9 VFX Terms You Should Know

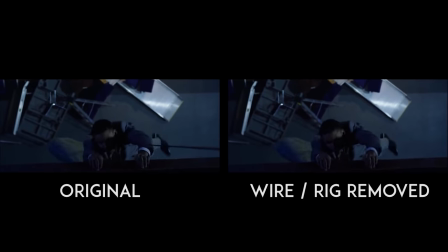245s
This is a technique that I've used a ton for the show and my short films, which is more often than not an effect used to remove film equipment, crew members, or distracting areas.
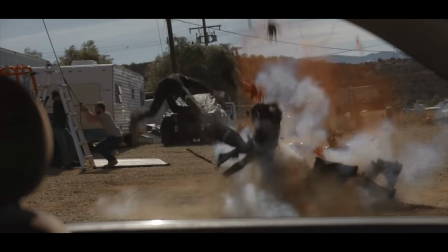254s
Like this shot Ryan Wellborn did for Ballistic. He borderline replaced half the shot for me.
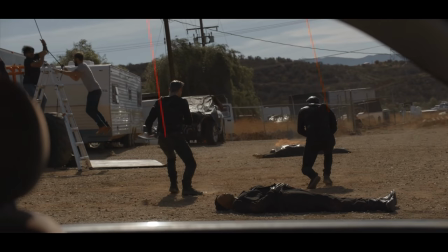259s
Basically anything which could break the illusion and take the audience out of the moment. These are often referred to as invisible effects, which are effects that don't call attention to themselves and are meant to never be seen.
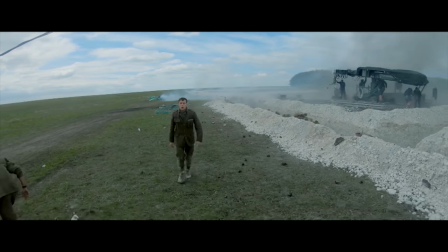270s
A great example of this are the tire tracks that were removed from this shot in the film 1917. Another kind of painting which is also totally different is a matte painting.
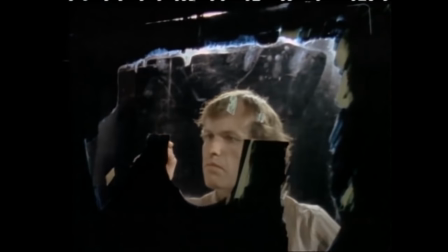280s
This is another technique that has been around for a very long time and used to be something that was physically painted on a clear surface by incredible artists to enhance a film's visuals.
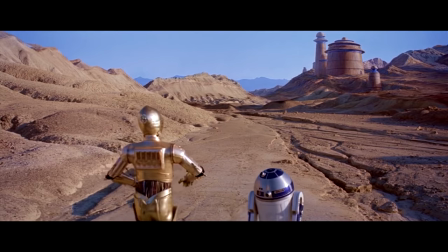289s
It's had great effects in building out fantasy and sci-fi worlds or time period settings which otherwise would have been impossible.
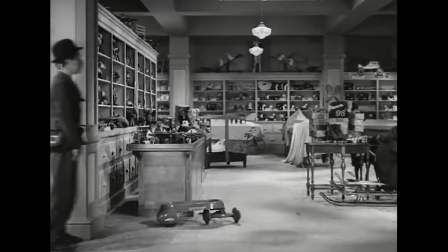297s
A famous version of this that definitely got around on the internet is this great shot from Charlie Chaplin's film, Modern Times.
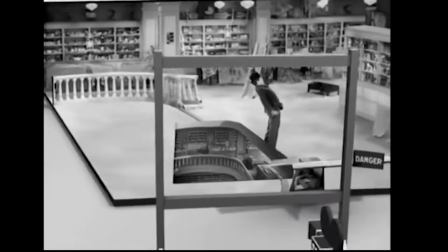303s
The idea is that this extension is painted on a clear surface that is placed perfectly in front of the camera to match the perspective.
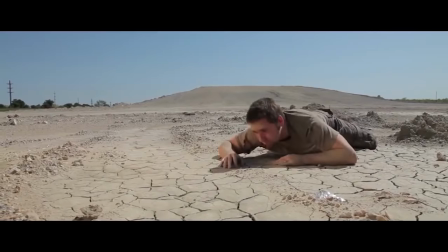310s
These days, it's a very common effect done digitally for extending sets or placing locations in different areas. It can even be used subtly, such as changing seasons with different elements or drastically to completely transport you to a different scene.
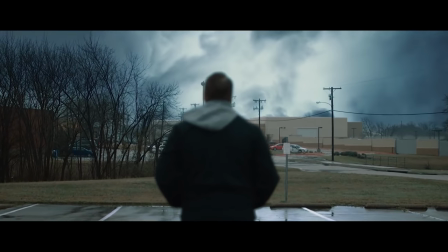322s
And in a way, a sky replacement fits into this category, or at least a very similar category.
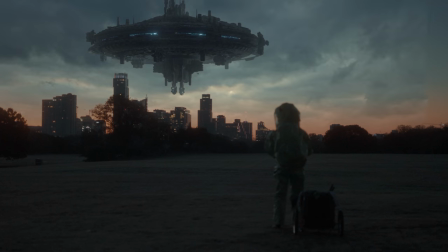327s
They are just as common, if not more so,
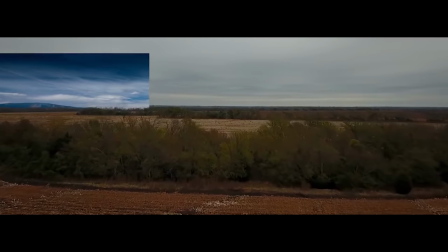330s
and they subtly or drastically change a shot, whether it be for continuity, mood, or to change season or time of day.
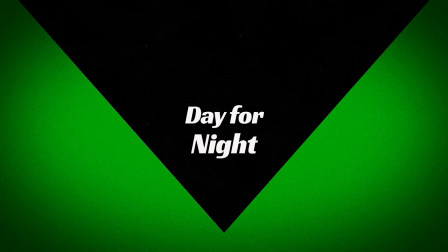336s
And speaking of time of day, our next term is day for night, which is exactly what it sounds like, shooting during the day with the intent to make the final scene appear to exist at night. This can both be done on set practically with no need for visual effects at all,
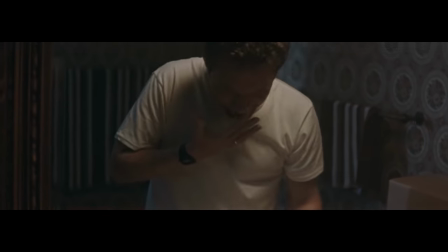349s
by doing things like blacking out the windows and using different lighting techniques to give the sense of night like we did in my short film Tell and these scenes from ballistic.
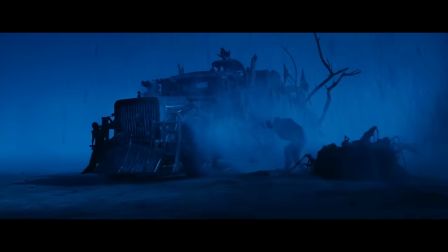358s
But then there are the shots that do rely on VFX to change the time of day in post. This can be one of those effects which can often be very obvious and distractingly fake, but there's plenty that work really well.
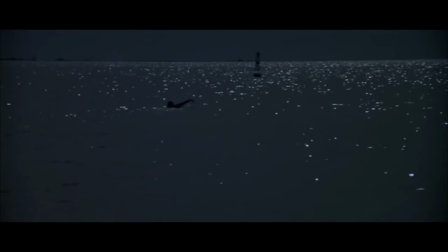370s
It really just comes down to a combination of cinematography, VFX, and potentially even weather to help land that realistic end result.
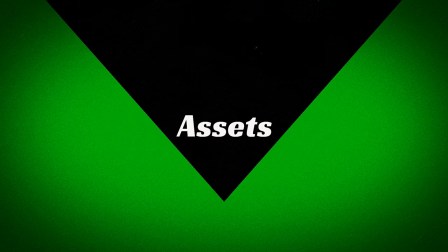378s
Now we have an extremely obvious one and that's assets. Assets are files, usually digital video files which are composited into a scene.
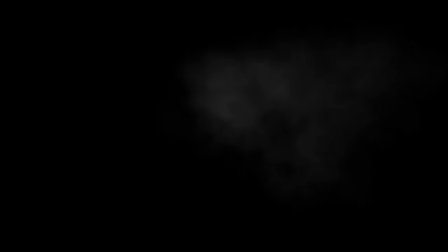386s
Fire, smoke, dust, explosions, blood, and muzzle flashes are all very common to see, and while they can be done practically on set,
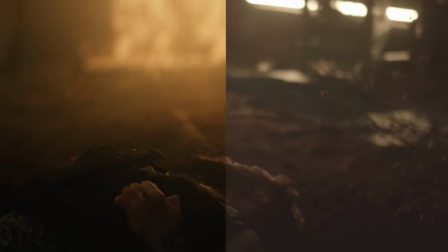394s
choosing digital assets instead is frequently used an often reliable option when it isn't possible to do practically during production.
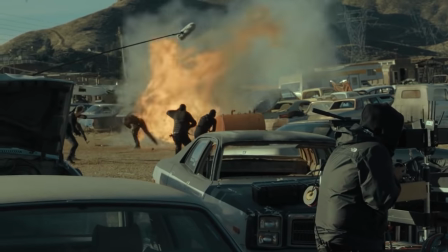402s
For instance, in my short film Ballistic, we had moments of practical fire and explosions where we could have them,
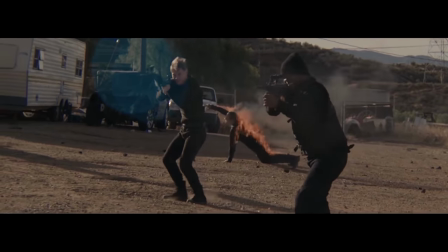408s
but there were several shots where it just wasn't possible due to our budget and overall restrictions so we did it in post.
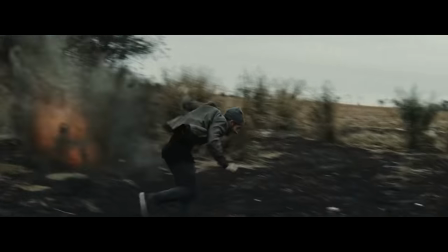414s
Which, other than Ballistic, that's how I've had to do it in every film because we didn't have the budget or the people to pull it off practically.
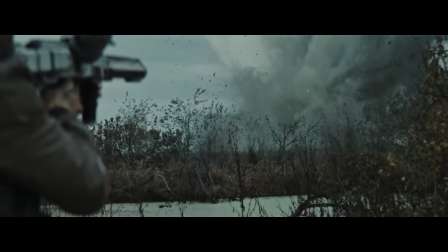421s
And like most things, these can look great or terrible depending on the assets themselves,
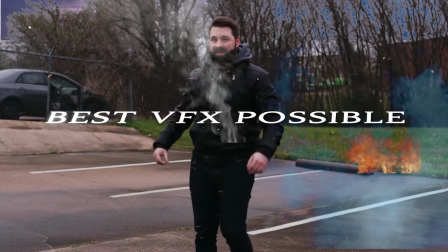426s
the skills of the artist, or as we've all been victim to, the time given to complete that shot. Assets can also be for non-practical effects such as sci-fi and magic effects.
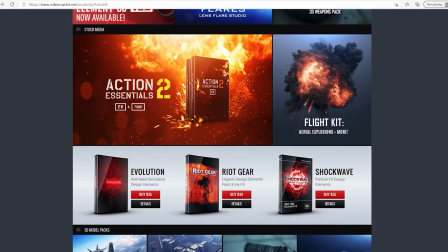437s
There are multiple companies who create and sell really great assets like video copilot action vfx and of course we have some on our store
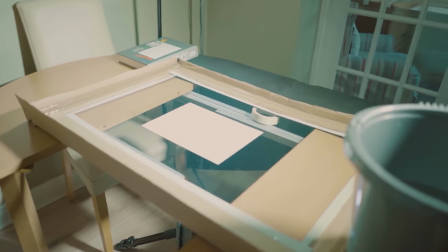445s
triune digital and if you don't want to buy them you can create your assets yourself which is always nice to create something custom with the specific intention of ending up in the shot in question you can use chroma black or white backdrops to film things such as fire smoke or dust to use in
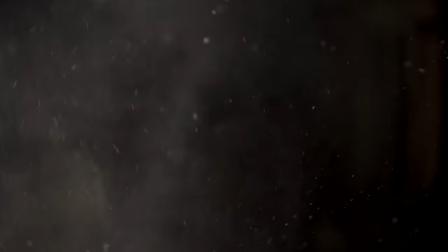459s
your own projects just make sure you do it safely and never do anything with pyro without the assistance of a licensed professional. But again, if you don't feel like making your own and you need some, definitely check out our store.
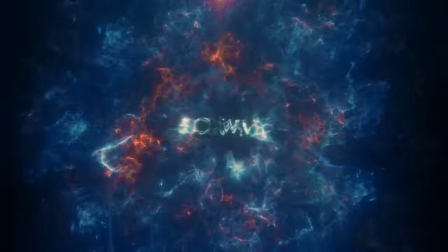471s
We have a ton of different assets like lens effects, dust, smoke, shockwaves, slime, sci-fi weapons, energy, and a lot more.
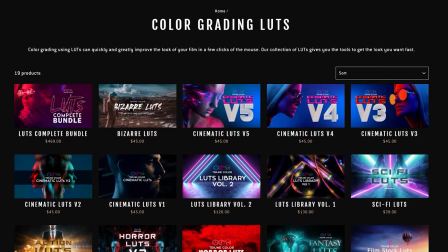479s
We have more assets on there too, like royalty-free music, LUTs, sound effects, courses, and a bunch more.
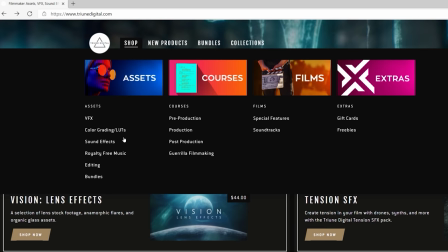486s
So check out the links in the notes if you're interested.